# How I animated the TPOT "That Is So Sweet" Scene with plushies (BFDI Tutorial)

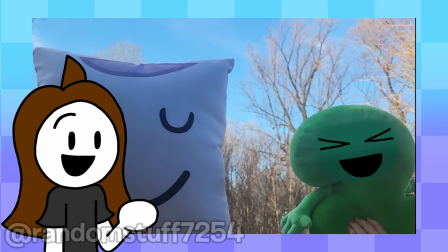I'm going to show you how I reanimated a Teapot 10 scene with a 2 plush. Let's get into it.
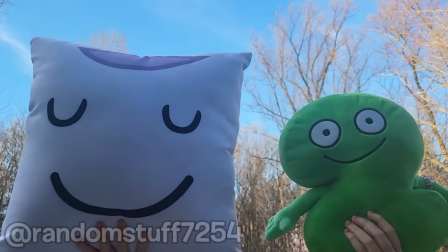First, I went outside with my 2 plush and pillow pillow. Then I recorded myself moving around the 2 plush to the audio, which I played separately out of my iPad.
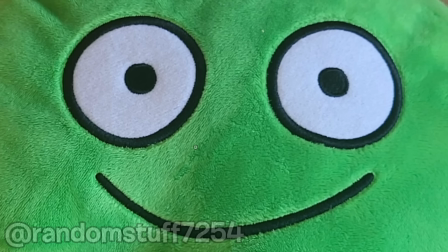When I finished that, the first thing I did was animate 2's face. I took a close-up picture of the plush face, then I drew a similar face over it.
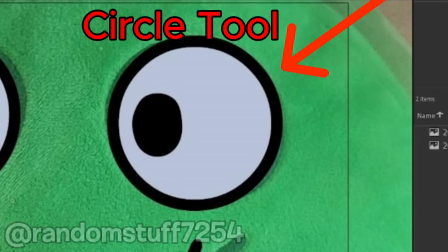Well, I used a circle tool for the eye whites.
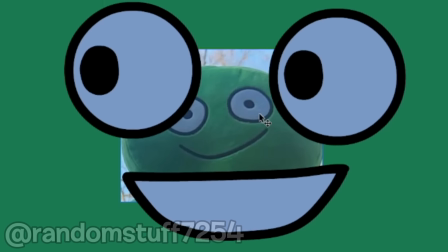I also took a screenshot of the video since 2 was in different lighting, and I used an eyedropper tool to try and replicate the lighting from the video.
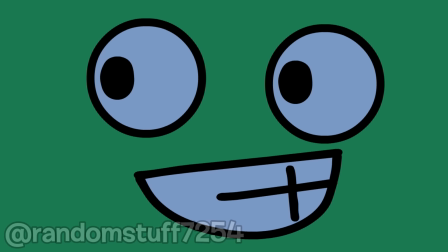I had to change this later in the process.
That is so sweet! You did the surprise light pillow! Oh my gosh!
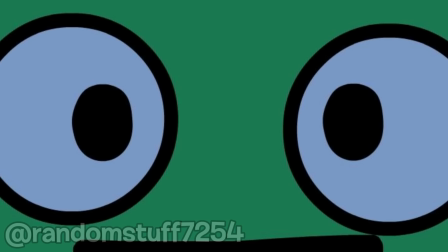I love it so sweet! I love it!
I animated the mouth smoothly but not the eyes for some reason, but it didn't really matter because 2 is moving around so frantically you can't see it.
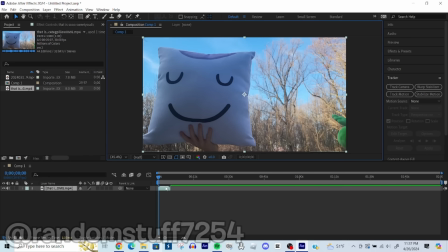Then I pulled the original footage into Adobe After Effects and clicked the Track Motion button.
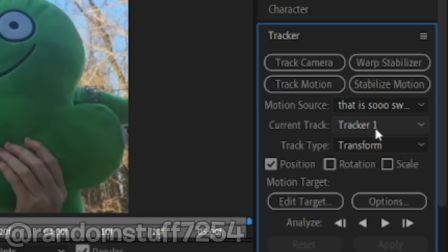Then when the program took me to a separate tab, I went to the Track Type drop-down that said Transform, and changed it to Perspective Corner Pin. That way I could really make it look like the animated face was moving along with the plushie. Next I put each tracker onto a part of 2's face.
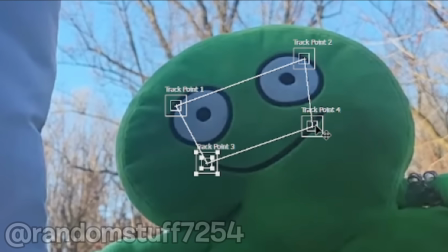Usually when you track something in After Effects, the software does it for you when you click this play button.
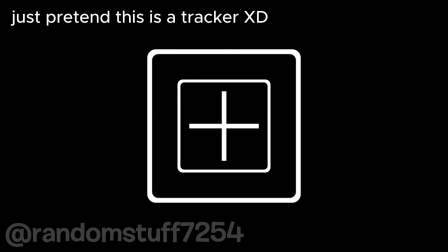But then this happened. Afterwards I tried making the tracker's search regions and the feature regions bigger and hoped they would work better.
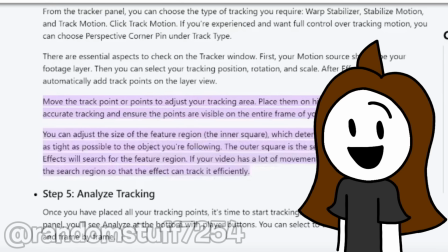And they didn't. As I was making this video,
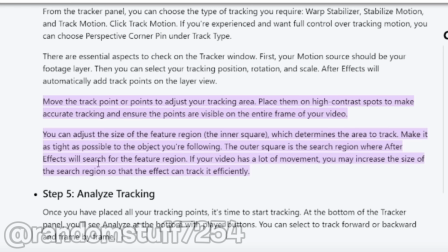I read on BorisFX.com that you can track things better by making the feature region as tight as possible to the object you're following,
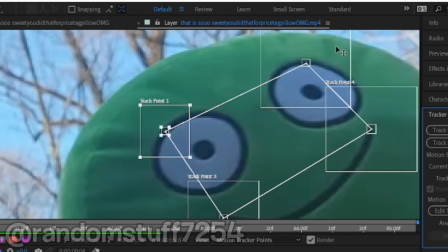and by making the search region bigger, and so I tried that out, and it didn't work either.
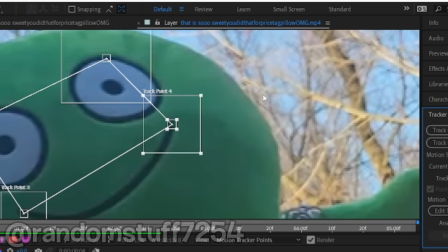Maybe I just needed better lighting, so I'll probably do that next time I make something like this.
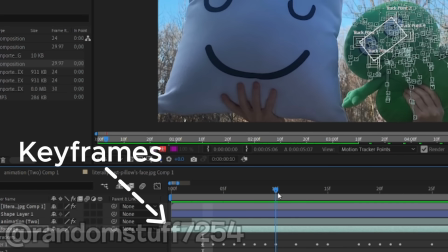Unfortunately, because the automatic tracking wasn't working, I had to manually do it using keyframes, which made tracking the face one of the most time-consuming parts of the project.
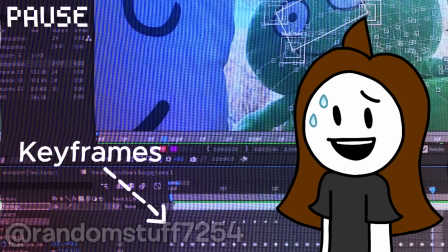Don't get discouraged by this if you want to do it yourself, though.
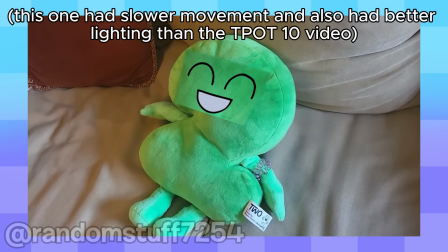I made a test video before this one where After Effects automatically tracked Toos face for me, and it didn't take as much time to do.
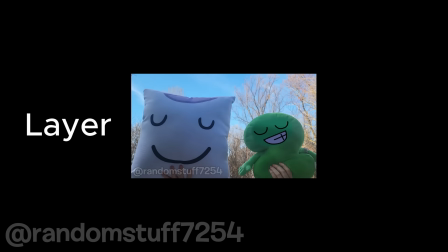I didn't finish it though because I was just testing the tracking. Later I added the animation as a separate layer, with the animation layer being on top of the footage later.
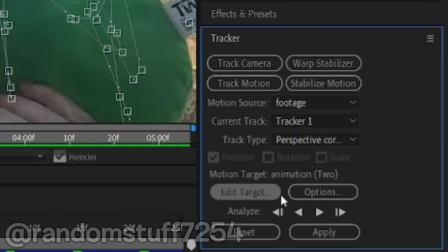Then in the tab where I added the tracking to the footage, I clicked on the edit target button and selected the layer with the face animation, then clicked ok. This makes it so the animation shows up on the plushie.
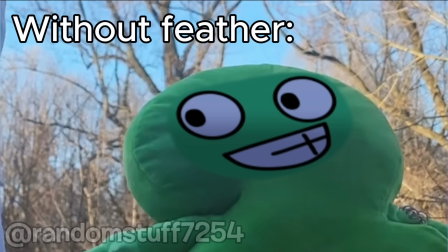I also had to resize the animation, added a feather mask so it blended into the plushie, and added brightness and contrast.
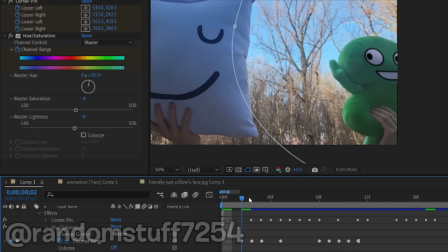Speaking of brightness and contrast, I had to frequently change that along with hue and saturation to match the lighting of the plushie, which was also very tedious.
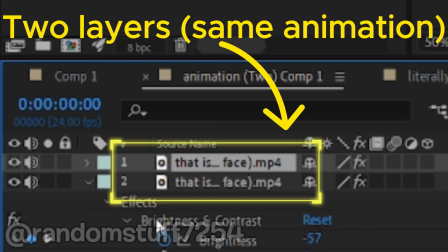I pre-compiled the animation to give it two layers so I could have two different levels of lighting on two's face.
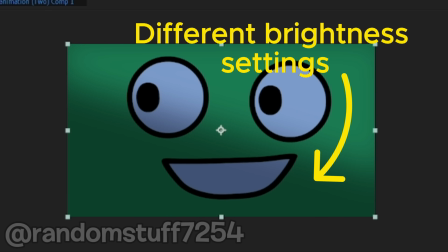I was able to do this using masking, and I also had different brightness and contrast settings for each layer, and I changed all of it throughout the video using keyframes. And after that really long process that probably took me a week, I'm not counting, here's the final product.
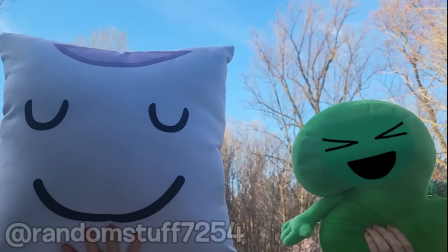That is so sweet! You did the for Price Like Pillow! Oh my gosh! I love it so sweet! I love it!
Thank you so much for watching and I hope you enjoyed this video. Bye!